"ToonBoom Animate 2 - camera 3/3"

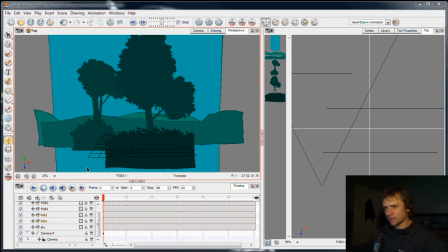1s
Hello, I just had a coffee and it was great. From where we left off in the last one, sorry, that was a bit of an unexpected edit there, but I went over time and I started rambling, so I thought I'd go back and start that bit again. And I also want to spend a bit of time in this video,
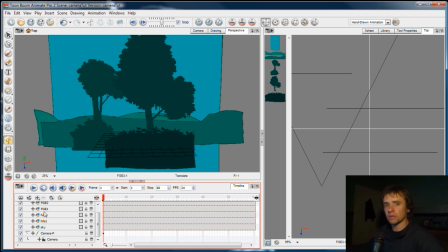20s
have some time to show some of the cool stuff in moving a camera and the easing and the path that you can do. But we're going to start off, I'll start off by animating this camera through the scene.
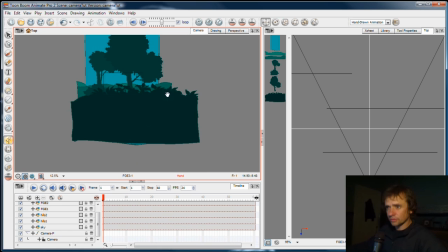34s
So we'll go back to the camera view to do this. And here are all our scene elements.
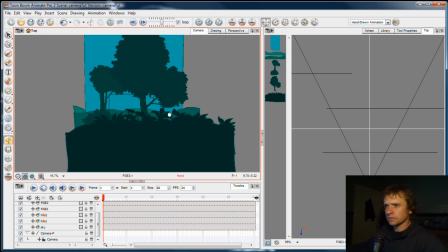42s
What's going on?
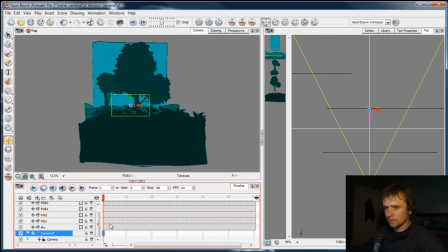47s
The camera doesn't have any keyframes on it at the moment, any animation on it, so I'm going to do that now. I'll go to the peg, the camera peg, and I'll go to frame 10 because that's where I want the camera to start moving,
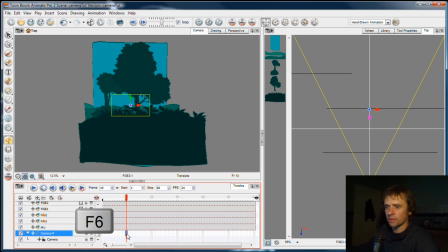62s
and I'll press F6. Now F6 will create a keyframe on that peg layer, as long as the peg layer is selected. Press F6, and so what's happening is the scene is staying still for 10 frames, or for the beginning of the scene. I don't want to start the scene and immediately start the camera moving.
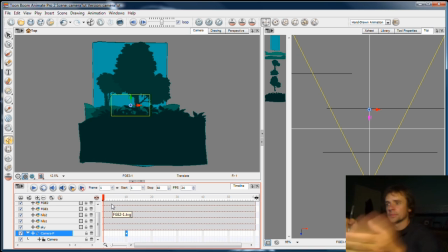82s
I want to give the viewer a bit of time, just a little bit of time in this case, to look at the scene before we move the camera. It's always nice to do that. Not always, there are exceptions, but hey, I think you understand.
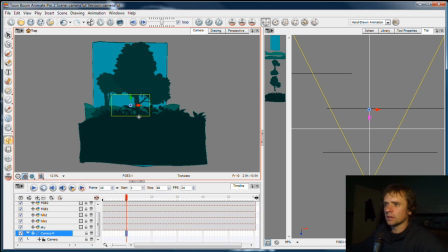99s
Actually, I'm going to remove that camera, keyframe.
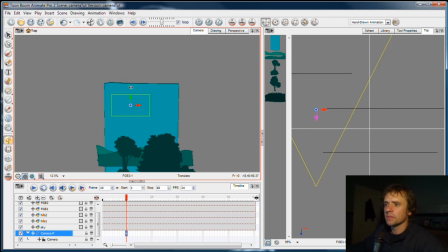102s
I'm going to move the camera frame up to, this is where we want the scene to start. I want the scene to start in the sky because maybe we're looking at the sun, or maybe we're watching a bird fly across the sky, like another example that I did earlier, or whatever.
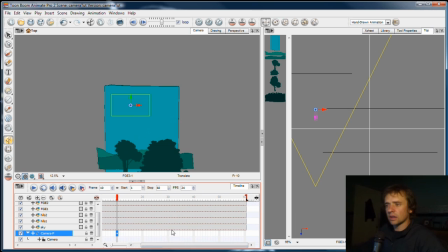121s
So we're starting in the sky, and I've decided that in this scene I want the camera to go down the scene so that we see all the hills and the trees coming up into the shot. And I also want it to pull out a bit so that the camera can go down behind the bushes.
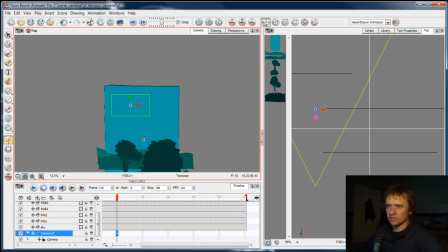138s
So I'm going to, you can see here I'm zoomed way out. So bear in mind that little field, that square you can see up there, is the camera view. So that's the entirety of our scene will be in that view. And wherever we move that, that's what we'll see.
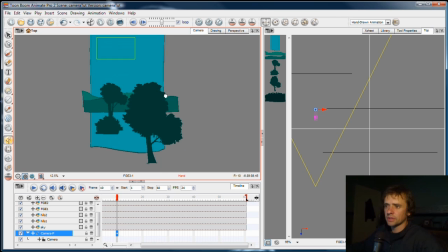154s
So don't be deceived by what you're seeing in the camera view, in this whole view here. So I'm going to move this viewfinder. I've got it held for 10 frames,
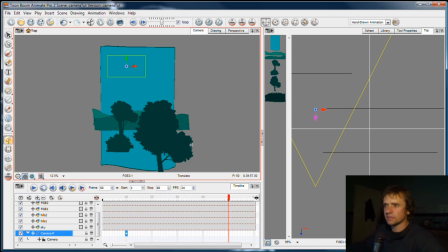170s
and from then to frame 50, it's a pretty quick camera move for such a long one.
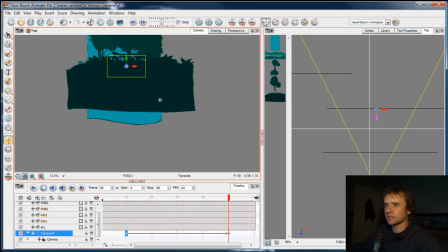177s
I'm going to move the viewfinder down behind these bushes.
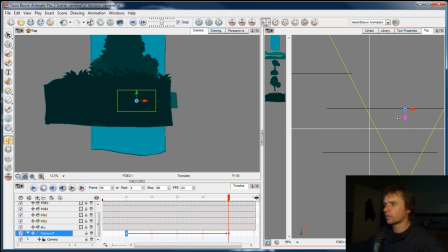183s
I also want to truck out a bit, like pull back a bit with the camera so that we can go back and down behind the bushes. So I'll do that in the top view. At that frame 50, at the end frame, I'll just pull it back in the top view, pull it back a bit, making sure it stays kind of
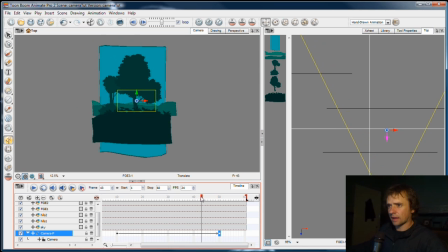204s
in the bushes. So when we play this back, when we scrub the timeline, there's our camera move. We go down the scene and down behind the bushes.
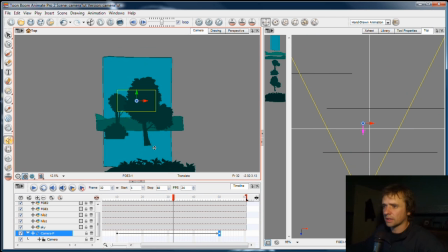218s
Of course, if I was to do this scene, I would put a ground plane there if it's on in the frame. Oh no, it's not. But anyway, now what you might see straight away is that this is a fairly boring camera move. It starts moving. Let's play it. Doink. Okay, it's quick.
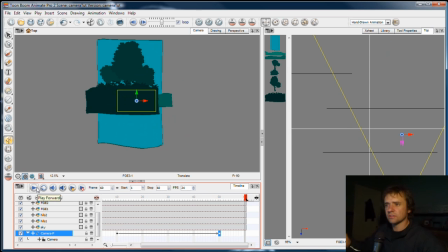238s
It's very, the movement's consistent, and it's a dead straight line.
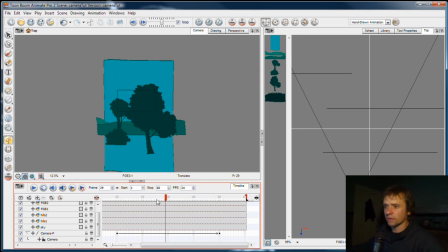242s
So just like you saw in the previous exercise, or one of the earlier exercises, I can play with a trajectory on this element.